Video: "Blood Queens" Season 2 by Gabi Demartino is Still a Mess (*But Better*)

I'm gonna go ahead to let you know now the main problem with blood queens is the lighting i want to make sure you're ready i'm ready ready
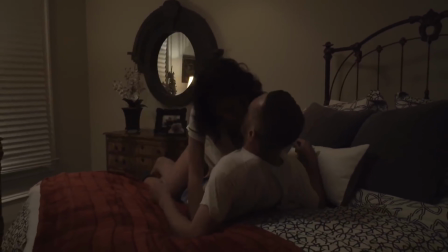230s
to pay that power bill because i think it's well past due sweetheart a low light scene is actually a lot more complicated than just turning down the lights i can see in the mirror there that they've just turned on one corner lamp i can't really see enough for this to be anything but frustrating like you kind of want to turn up the brightness on your computer screen what's wrong nothing nothing nothing why did he attack her face like
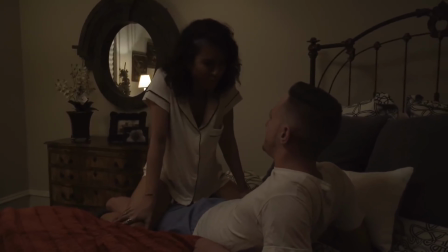253s that and why does their kiss sound like someone serving chicken alfredo at a buffet don't worry about it how i can't stop thinking about your
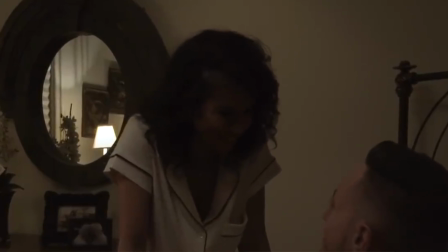260s grandparents they're downstairs they're probably gone they were there when i came in yeah that was an hour ago i haven't heard anything so well i I haven't seen anything.
Your face looks mysterious as the dark side of the moon.
Be a man. We must be swift as a coursing river with all the force of a great typhoon,
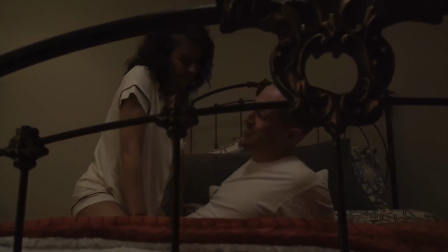282s with all the strength of a raging fire, mysterious as the dark side of the moon.
This whole thing about her being like, well, I haven't heard my grandparents, so they're probably gone. Imagine if you showed us this instead of telling this, Like, why not show the boyfriend coming in and greeting two old people and being like, hi there.
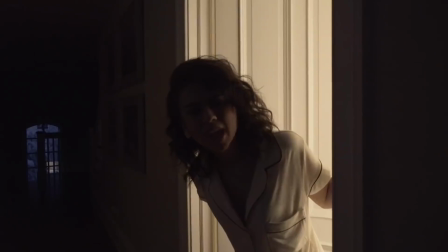300s
And then he goes upstairs and this happens. It would take the same amount of time. Also, your grandparents are just gonna go out in the middle of this storm. I don't get.
Nanny, happy?
We're in the kitchen draining our abscesses, dear.
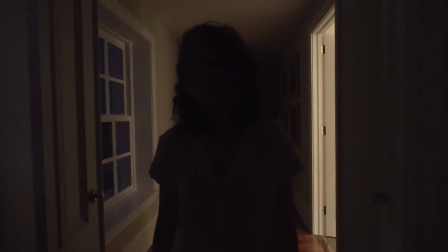312s What do you want? Are you getting up there?
The backlighting, as I said on this, is so frustrating.
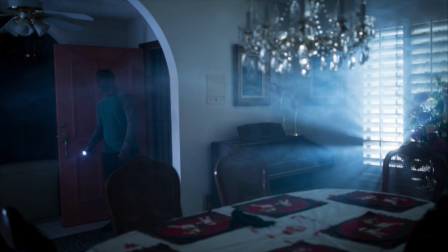317s
We see this light streaming out from the bedroom behind her, leaving her face with no detail for the camera. We need splashes of directional light. you could make it look like it's coming through the windows you could even use like if you really wanted to go there a
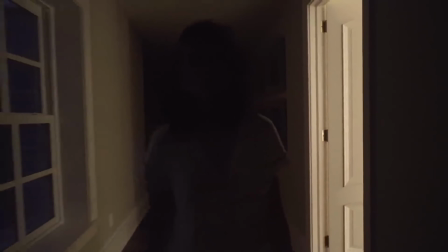330s
projector to make it look like snowfall outside and just a soft glow hitting her face as though it's like from some ambient light in
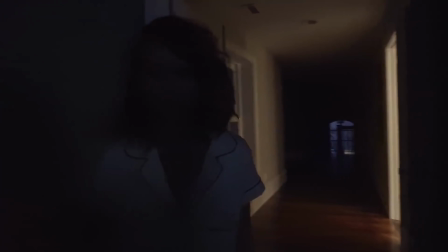337s
the room or downstairs
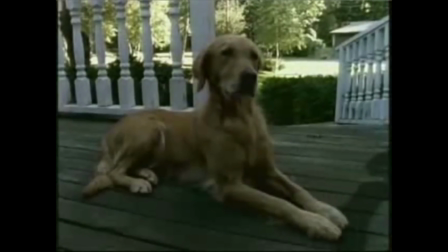343s
ooh now we build the suspense with those same mysterious synthesizer tones that were dated even back in 1997 when
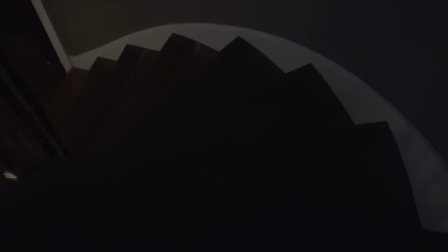350s
goosebumps used them despite some lackluster lighting they do get Let's get off a few semi-creative shots here.
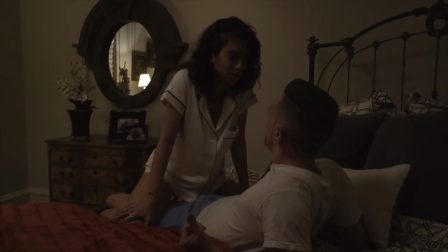357s Nanny, Pappy.
She's like, listen, I don't feel like coming down these spiral stairs all night.
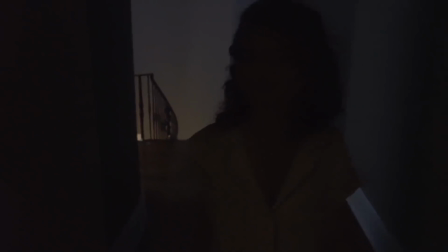362s
So you better keep those life alert buttons handy. I'm about to lose my virginity and I will not have your heart attacks overshadowing it like they did with my grad week. So then this character who we later find out is named Becca gets back to straddling her boyfriend and we pan out and we see that there's no one downstairs.
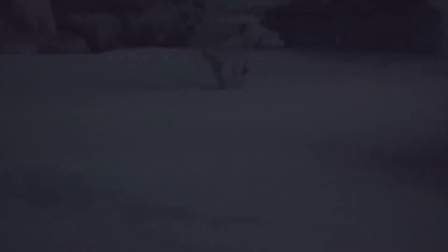380s
They're trying to do like a really impressive long take here but there's some confusing flashes of lights. and then we just go into complete darkness.
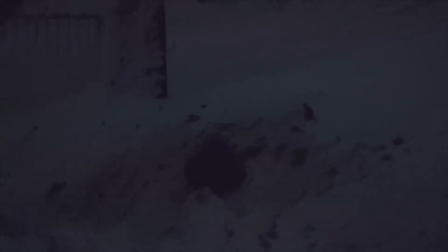387s
Like, they didn't seem to light the outdoors at all, so it just looks black and white. I'm just not sure that shot was successful. Was that supposed to be blood, or did someone just, like, attach a GoPro to the front of their snowblower? I want to understand what's being set up here. Did the grandparents get killed and she didn't realize it?
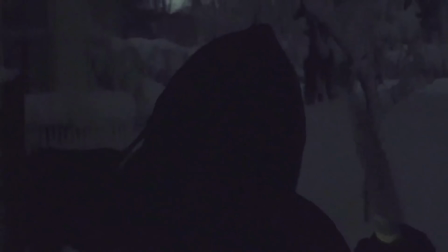410s
Did they just run out of this open door? Like, it's literally not clear. I don't know what's on camera. I guess I'm still confused. Who is that guy jumping out at? just the camera.
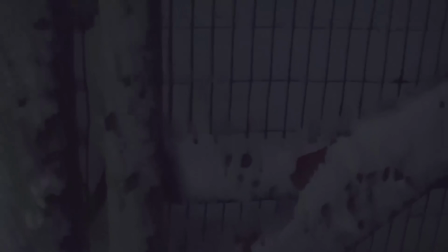421s
A meaningless jump scare like this would be annoying even if it were actually scary, you know, but it didn't even make me jump. So I'm not sure what this cold open even means or what it's relating to, so we're off to a great start.
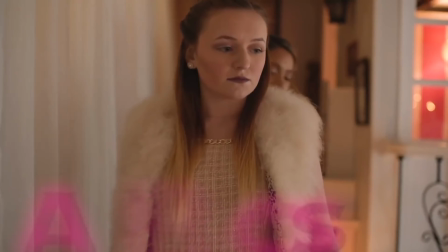433s
Let's see if they've added any new flair to that opening title sequence. Ladies and gentlemen, the cast of West Mesa High's production of Legally Blonde the Musical. Did we really need eight cuts of them walking out on the the balcony and turning around, like we get it.
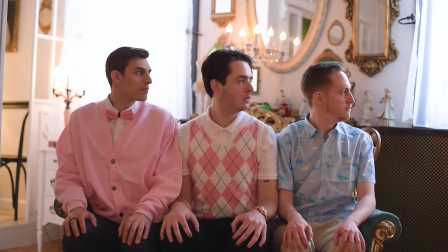452s
Your contour doesn't work as well from the side. We get a lot of the same like body movements that they had in the opening sequence of season one where they're like, who now look to the right.
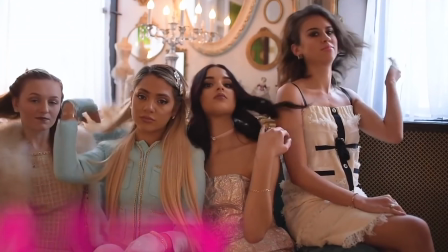461s
Ooh, now one foot in two. One step, two times, jump, jump, jump.
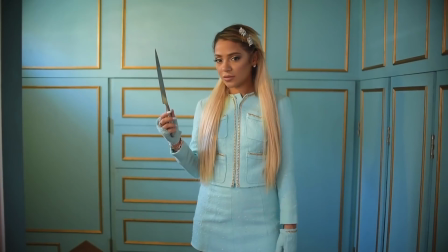467s
That new girl is like, my hair doesn't really move. Can I still be in the shell?